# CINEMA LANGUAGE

And when you tap on like that main subject, it will focus on it. Your camera knows to focus on anything you tap, basically. So when you tap on it, to focus on it, and what you notice is the foreground becomes blurred out. So hi guys, if you're enjoying this video, don't forget to like and subscribe for more of this.
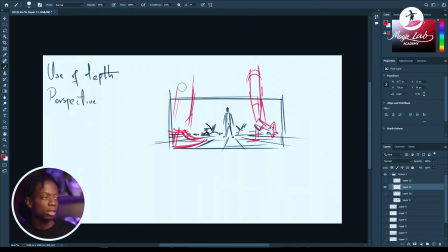12:56 That is another way to improve your depth. I would like to do this, but I messed it up. Let me just separate the layers. So if I cut this one out,
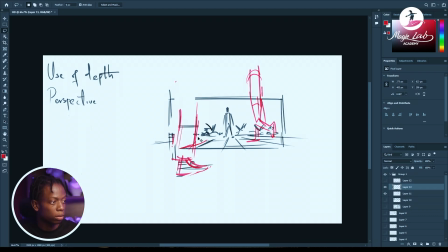do the same for this. Yeah.
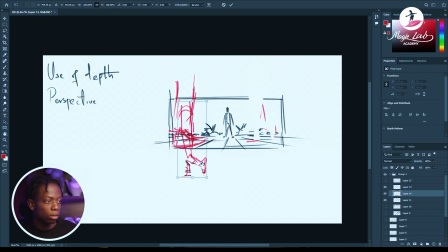I can easily, let's merge these two together.
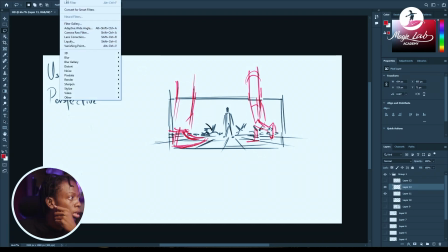13:49 I can easily go down to my filters, use Gaussian blur.
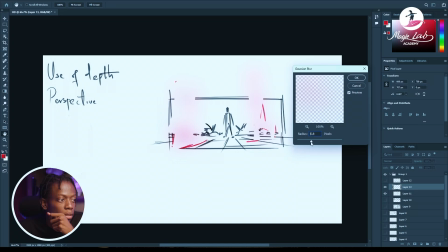13:58 That's too much. Reduce it a little. Yeah, just have it blurred out to this point.
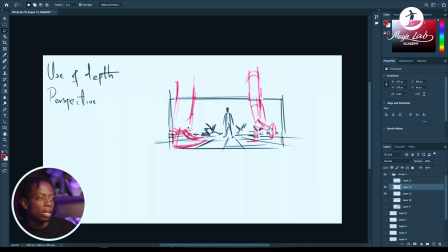14:05 Already you can see how they don't stand out. Yeah, once you see this image, your mind doesn't go to, okay, what's passing by?
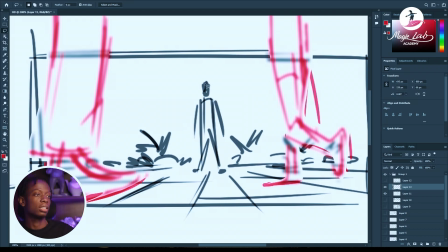14:15 No, it's really not your concern, but you are aware that these are people's legs moving around.
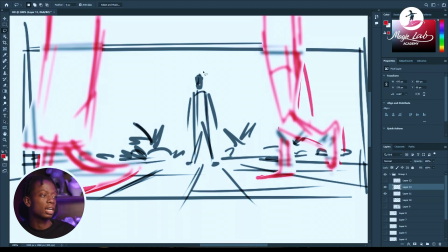14:22 But the focus now is placed on this guy in the center. It's not advisable to always place it. In fact, don't place your character in the center. I would explain that when I explain rule of thirds and all that. But I'm using this. I'm having the character in the center.
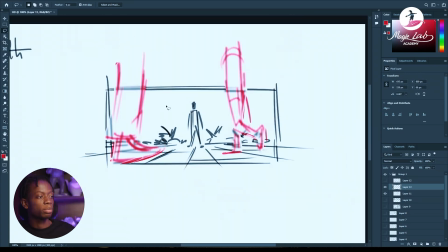14:41 But using my perspective grids, using the foreground and the blur effects, you can already see how meaningful the shot looks. But something's missing. We don't have a background. So let's add that.
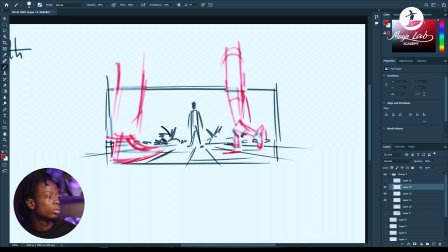15:02 So if we do this and let's have maybe
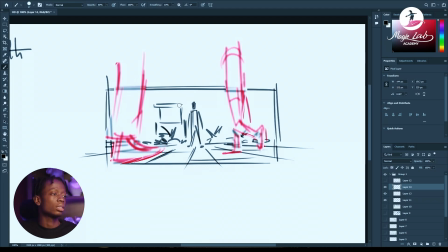15:18 small bed Niger. No, it's a POS kiosk, yeah. And then maybe more buildings, shops.
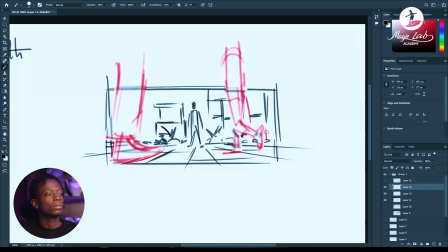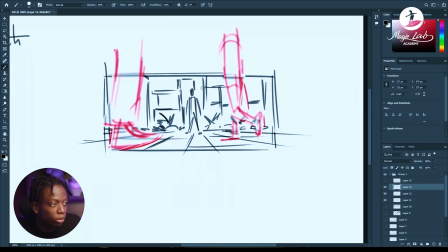15:51 You can see how this is looking like a whole scene already, thanks to all these little details.
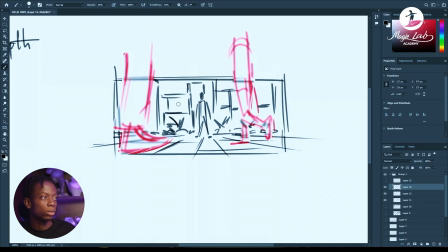16:00 The background isn't even detailed at all. This is like just lines sitting there.
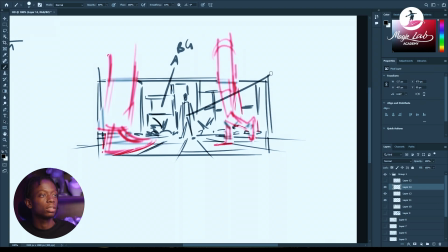16:06 We have the character in the foreground, and then, sorry, in the midground,
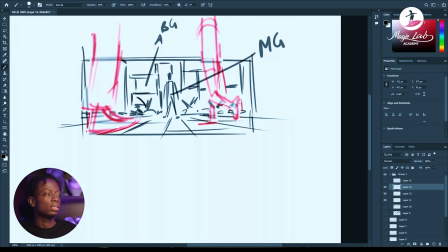16:13 and then we have these legs in the foreground. Now, judging by the way you draw the legs or the angle, it could mean people walking towards him, you know.
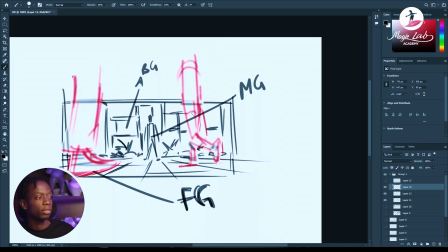16:24 It could also mean people passing by if you have more activities going on.
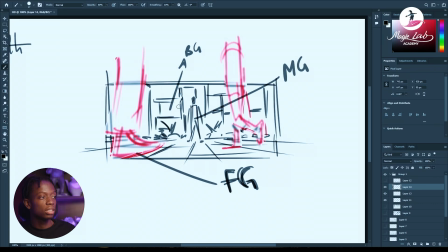16:31 But it could, this background I have could also contradict, you know, the focus.
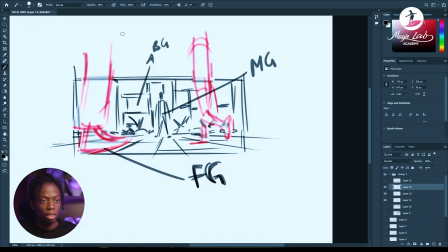16:39 But instead of doing that, what I always tend to do is I reduce the opacity of what I have in the background.